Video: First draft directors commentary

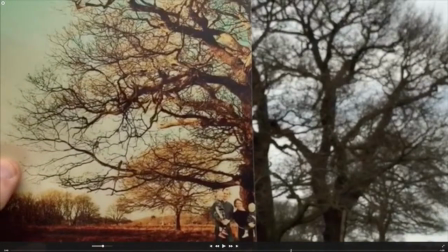I was trying to suggest here that maybe the present time isn't as gleeful as the past can be.
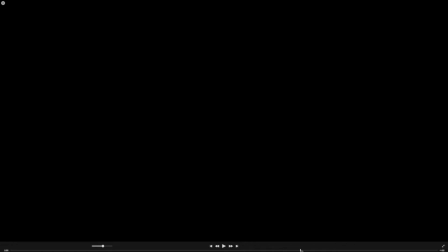So here, once again, I had a black fade out to black, and then to establish a new scene, I faded in once again.
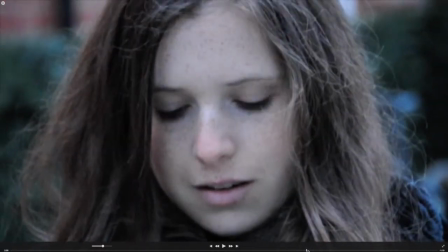So here I once again have a blur in,
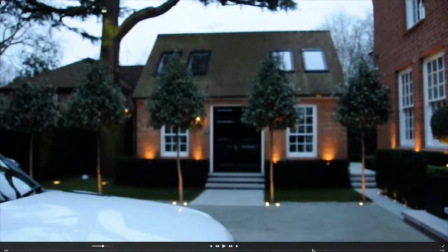and here it's a close-up of her smiling as she realizes the picture of the couple outside.
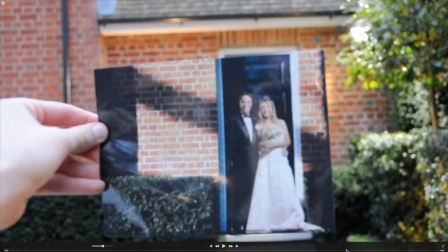This one seemed, unnecessary. I'm considering taking it out as I want to keep the viewer engaged, and I feel as though I got too many of these,
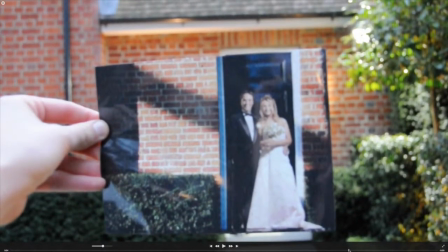and so it's taking the effect and impact away of the pictures,
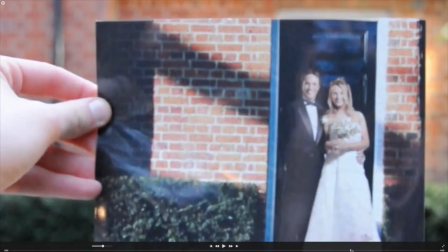and it's also not great definition.
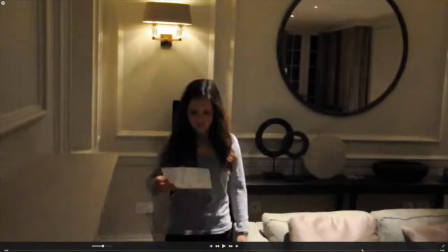So here I have a shot of her walking over. Again, seems slightly too long.
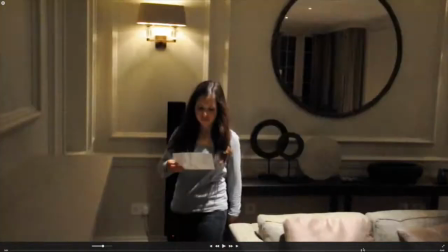And I noticed a continuity error I had here. So here, as you can see, she holds it up and matches it against the location.
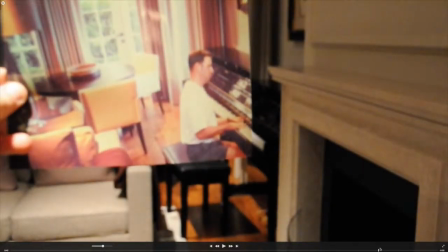And then this shot shows her throwing it up and matching against the location. So that is an error there. So I needed to decide whether I wanted to have this of her throwing it up or have the medium shot of her lifting it up and then cut right in here to this shot.
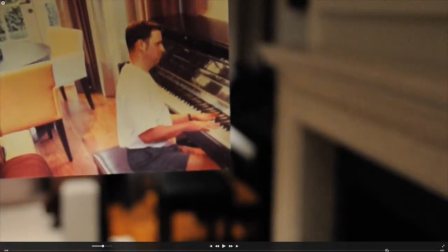So as the music slows down here, I'm trying to suggest that this photo is of particular importance,
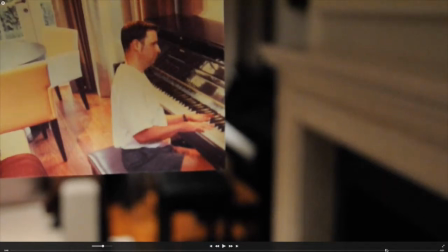as this was suggested to be her dad, although it's slightly vague at the moment, so this is an issue I'm having currently.
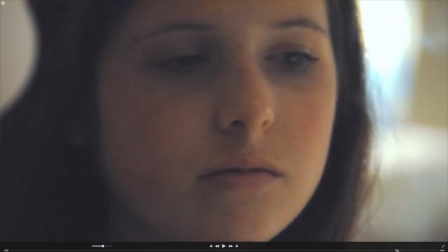And then this was a repeat of the first shot that I used with a different effect.
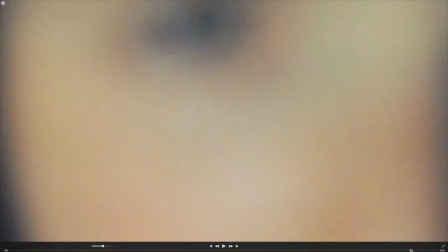This was just a filler to see the type of ending that I wanted to have.
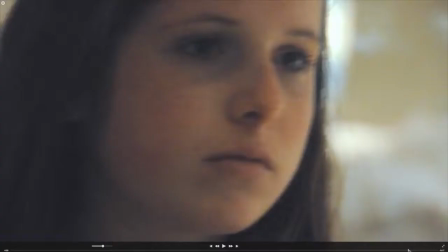Although, like I said before, it seems too conclusive.
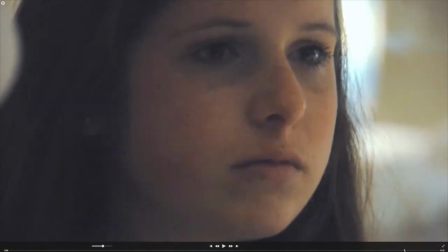I can't imagine what the rest of the film would be about with a shot like this.
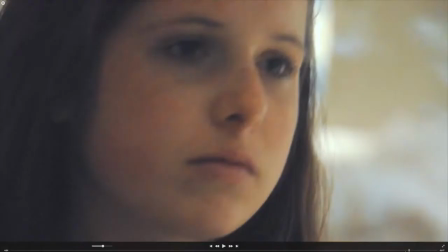And here, once again, the extreme close-up of the eye. I've also failed to put in any
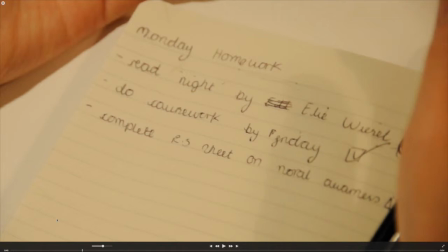titles in throughout, which I'm going to do in my next draft, such as, the actress, the director, the producer.
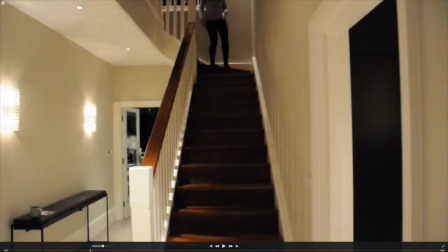So that I'm going to do my next draft and put in my font there. But this is just a rough guideline of the story and the sequence of shots that I wanted.